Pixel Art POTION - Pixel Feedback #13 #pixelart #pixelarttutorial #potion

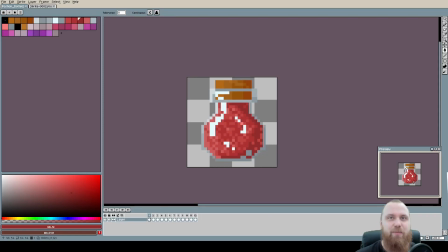0s
Welcome back. In today's video, we have another submission from Anumanu, and it's about potion battle. So let's see what we can do about it. First thing I would like to say is nice work. The potion looks really nice, and especially if you have based it off the potion that I've shown in the course in the beginner section,
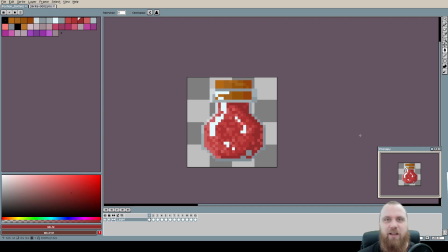16s
this one looks way more rendered, so nice work. So here we have the animation that Anumanu submitted.
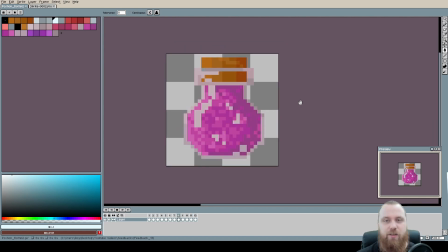22s
You can see that the potion is changing colors as well as moving up and down. Overall, it's totally fine. There's nothing necessarily wrong with it. I would just like to point out that usually when we animate an object like potion, which has glass and it has reflections, we would usually keep those reflections the same.
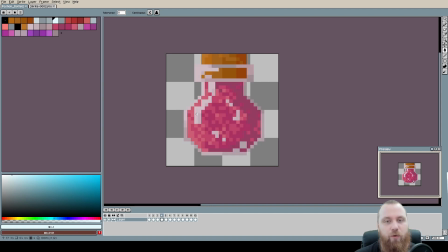40s
So you can see that the value of the highlights on the potion battle become a lot darker. This is something that could happen if suddenly the potion is in the dark, and maybe that's what's happening here. But if not, I would consider this to keep basically on the lighter side. Essentially the same color of the highlight should like stay the same.
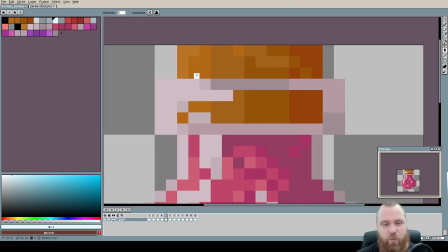59s
And also on one of these, let's say 1, 2, 3, yeah, when the potion is completely on the,
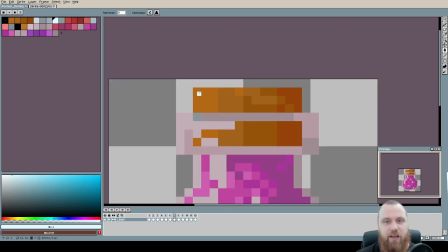66s
let's say, upper portion of the sprite canvas, you can see that you are introducing a new color here.
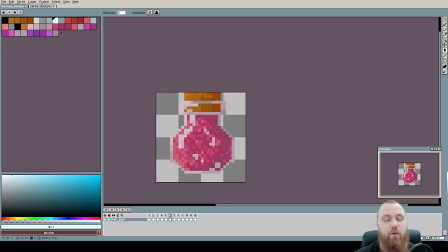72s
It's barely visible, but it's still there, so I would suggest removing that just to keep the lighting consistent or the shading consistent.
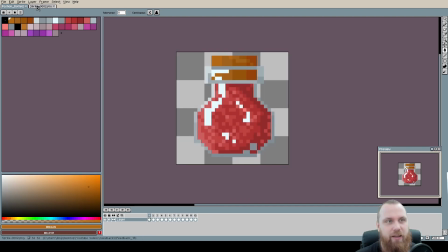80s
What I have done is isolated the first frame, downscale it, because this was an upscaled image by a double.
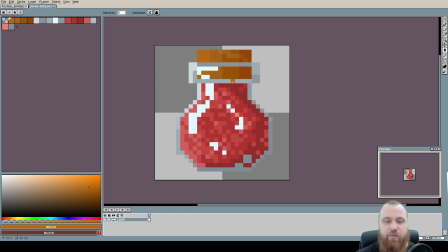87s
I'm only gonna work on the first frame and base my feedback upon this first frame, so the tips will be a bit more general, okay? So the first tip would be backgrounds. Right now we have no background whatsoever, and that's not necessarily bad, especially if you're gonna use sprite in the game, so there's nothing wrong with it.
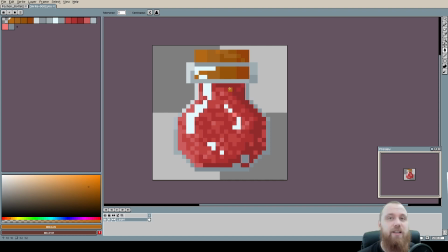105s
But if you are showcasing your potion, let's say on social media, it's nice to have the background. Second tip I would give you is how to choose what kind of background to put for your object.
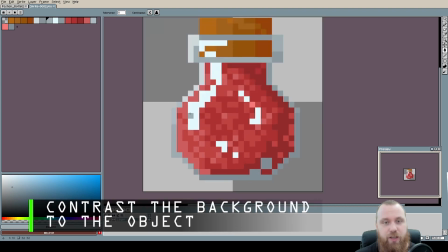116s
Usually, if you have the outline, shaded outline, like in this case would be the glass,
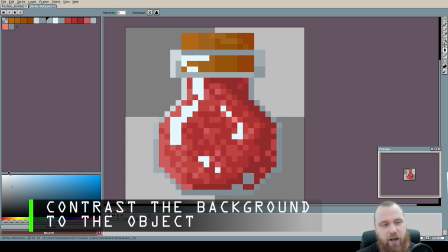121s
I would say look where the values are on the color wheel or the color palette picker.
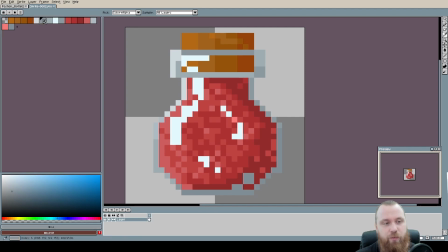126s
So let's see, we have all of these gray tones, which is actually the glass, and you can see all of those, and even I would say the whole bottle itself, is usually on the upper half of the color picker tool. So let's see, let's go around, and you can see the red ones are on the upper portion.
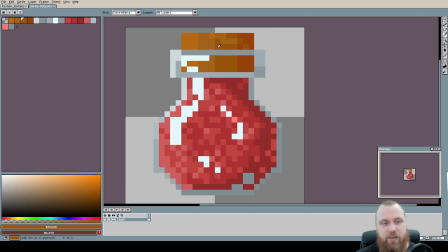147s
The glass is also as well, and we have even these. Everything is on the upper portion. So that means we want to aim at the opposite side of the value spectrum, meaning when something is light or dark, we want to switch it around when it comes to the background.
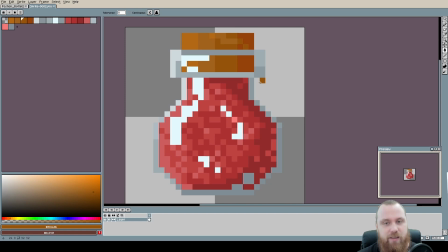163s
So if the object is bright, like this object is, we want our background to be darker. And vice versa. So since the potion is bright, I want my background to be very dark. So in order to keep it simple, I'm just gonna place it completely black. There we go.
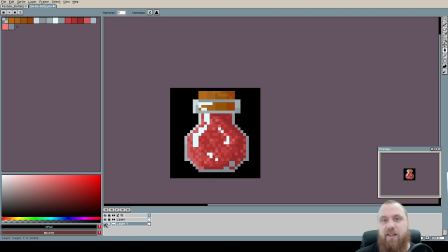177s
So now we have our potion bottle, which stands quite a bit more nicely, especially for viewers on this video, so they can see a bit better.
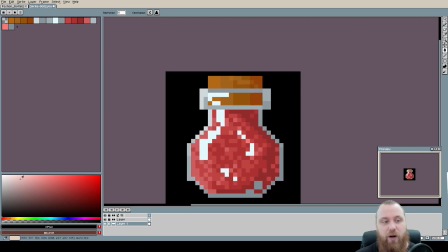185s
So in contrast, if I were to keep it bright, for example, something like this,
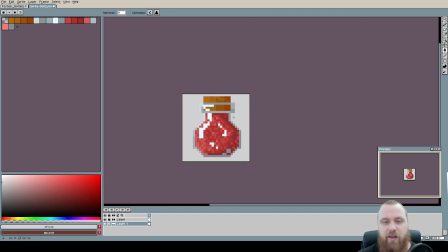190s
you can see that you are losing some of the details on the glass on the outer side of the potion bottle.
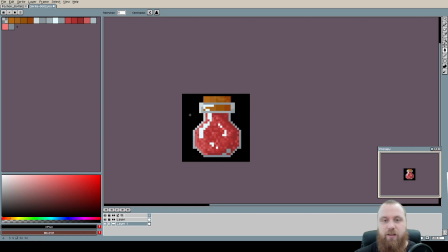195s
That's why we want to keep the values usually in check by checking where exactly is the value of the potion bottle and what is going to be our background color.
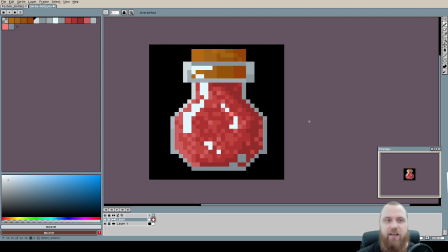205s
Let's talk about the third tip, the colors. I think they're just a little bit too many of those.
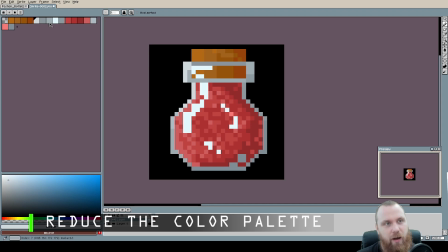211s
You can see that the gray tones are like we have 6 of those, or maybe 7.
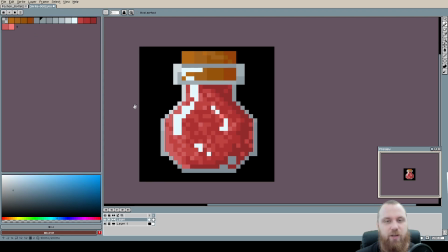216s
Let me reorganize it just slightly. Okay, there we go. So we have 7 tones of the glass. We don't need as much. Maybe 3 or 4 would do just fine. So let's try to see on which ones we can combine.
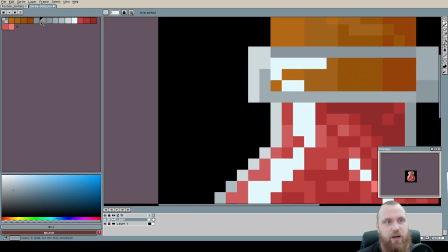230s
So I'm going to place these 3 tones, which are the darkest. So let's say these 2, and I'm just going to keep 1 of them.
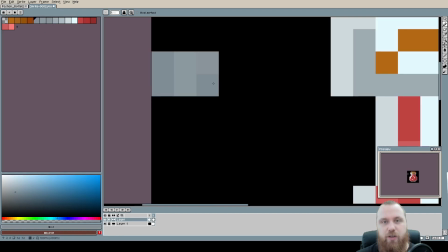237s
So you can see how they're very close, especially these 2, but I'll keep them all in this shadow tone.
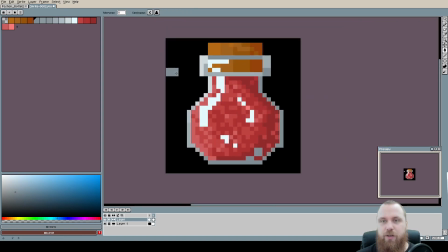242s
So I'm going to replace it on this entire image. There we go.